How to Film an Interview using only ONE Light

Hey, and welcome to another interview breakdown.
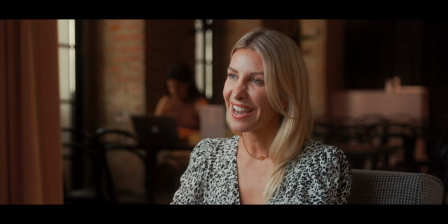[0:02]
On this interview, we shot with two cameras, but we only used one key light, and it still turned out to be one of my favorite interview setups that we've done in a long time. So in this video, I will talk about the location, the cameras that we've used, how we recorded the audio, as well as our simple light setup, and at the very end of the video, I will also talk a little bit about the really simple color grading and how we match both cameras in post.
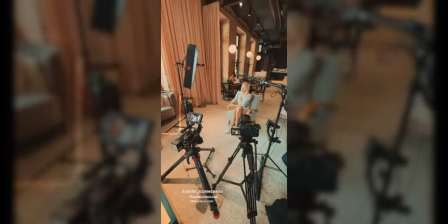[0:25]
Unfortunately, I didn't really have any B-roll of this shoot other than one Instagram story I made because it wasn't my intention to make a breakdown of this video.
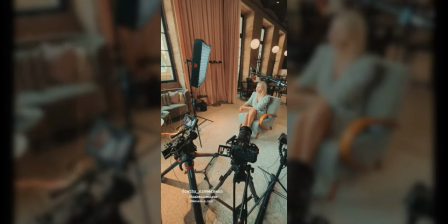[0:33]
But don't worry, future breakdowns will have a lot more bureau than this. And if you're new here, my name is Damien Cooper and this is your chance to subscribe. And if you're not new here, then welcome back. And now let's start by talking about what this project was all about. This project was about a testimonial style commercial for one of our clients, a beauty clinic. And it was mainly about skincare.
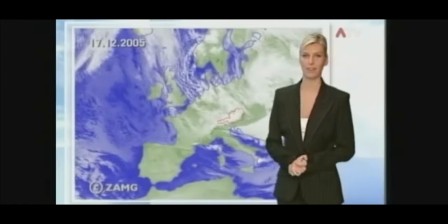[0:53]
Our main protagonist is a former TV presenter, now turned public speaking coach. and since she's been in the spotlight for most of her career, she likes to have her skin freshened up by this beauty clinic about once a year or so. And if you want to watch the full commercial, I will link it down in the description below, but beware, it's in German.
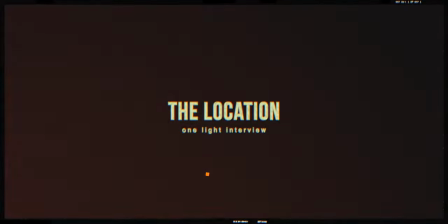[1:11]
Yeah. So now let's start with our location for our interview.
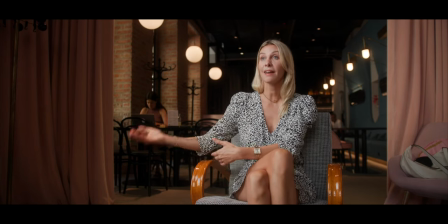[1:15]
And here we use the cafe because our protagonist usually meets her clients in a cafe, so it just seems authentic. Our producer found this location for us and in the beginning I was really skeptical because it was a public the cafe which was actually in use and there were people there, and I was really worried about it being too loud or being too busy. Turns out that wasn't a problem at all and the location itself was gorgeous.
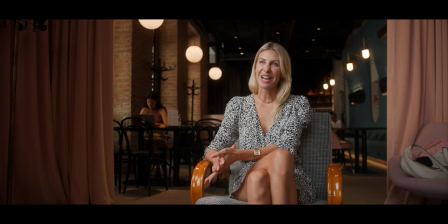[1:37]
When I chose the framing for our interview setup, I decided to angle it towards the heart of the cafe to get us as much separation from the background, it was also more interesting and we had a lot of depth.
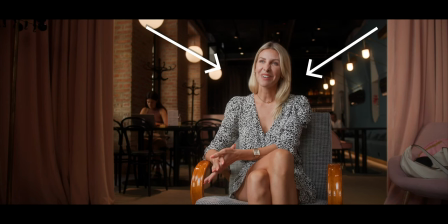[1:49]
We also had a lot of natural leading lines in the form of our practicals up on the ceiling and all of them pointed straight towards our interviewee, focusing more on what she was saying.
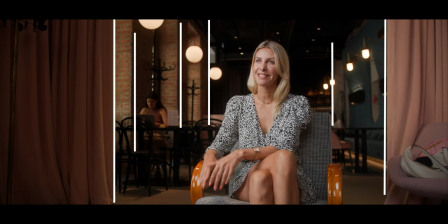[1:58]
The location itself also framed her vertically with all of our brick wall beams as well as the drapes on the left and right side of our interviewee.
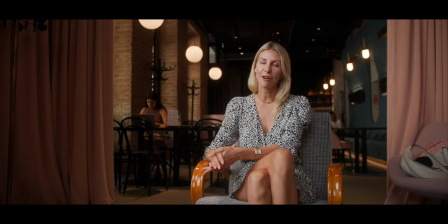[2:06]
We were also really lucky to be provided by this natural checkerboard pattern, going from bright to dark to bright to dark. And I keep talking about this in a lot of my lighting breakdowns. Not only does it create interesting backgrounds, but it also makes for levels and therefore for more volume and depth in our location. If you've seen any of my interview setups, you know that I love a wide angle for my main angle on interview setups.
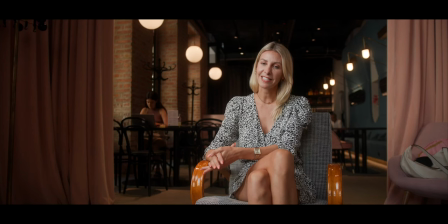[2:28]
Since she was wearing a really small skirt, that was quite revealing. But since we were shooting for a beauty clinic, we showed her the framing, she loved it, and she was okay with revealing a bit more skin.
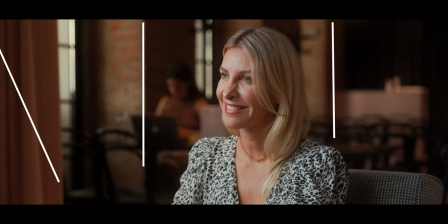[2:39]
On our close-up shots, we had the same vertical lines framing our subject. We also had a quite busy background with that girl in the back working, for example.
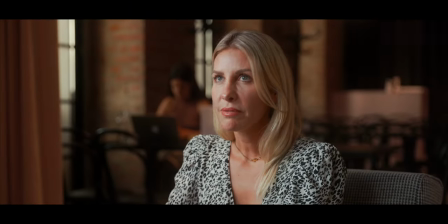[2:48]
I didn't mind it too much as it was compressed and quite out of focus, and it gave more context to where we are. And again, this was a free location, we didn't pay for it, and they let us use it for free, so we couldn't move anything around or interrupt the guests that were in the cafe.
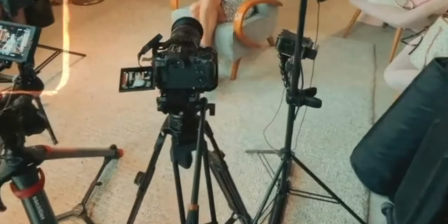[3:01]
Now let's move on to the camera equipment that we used. For our main angle, I used a Canon C300 Mark III with a Sigma 18-35.
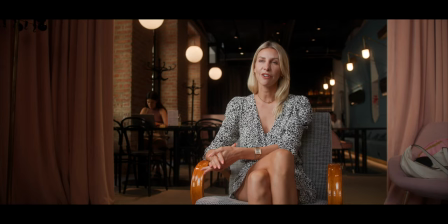[3:08]
I'm not sure about the exact focal length I was shooting this with, but it might actually be around 18mm, because as you can see, the shot is quite wide.
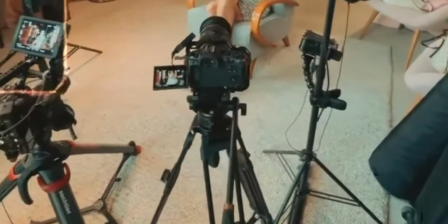[3:16]
For our close-up angle, I used a Canon R5 with the Canon 24-70mm and here I'm pretty sure it's about 60-70mm
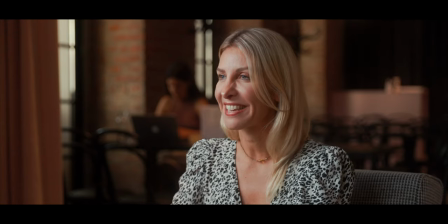[3:23]
to get a close-up contrast to our wide angle as well as get the background compressed as much as possible. Both cameras were also shooting wide open, f1.8 on the Canon C300 Mark III and f2.8 on the Canon R5. Since I was using two different cameras on set and I wanted to make my life a lot easier, I used a grey card on set and used custom white balance on both cameras and that way it's way easier to match them in post. And I don't know the exact settings we landed on, but I'm pretty sure we landed around 5600 Kelvin. Moving on to the audio. My microphone of choice at the time was a Synco D1.
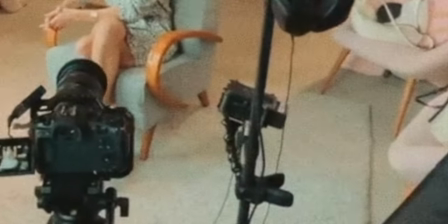[3:57]
This is an XLR shotgun microphone that I wired directly into a Zoom F6 recorder. And as I've mentioned on other of my interview breakdowns, I love using the Zoom F6 because it has something that's called 32-bit float.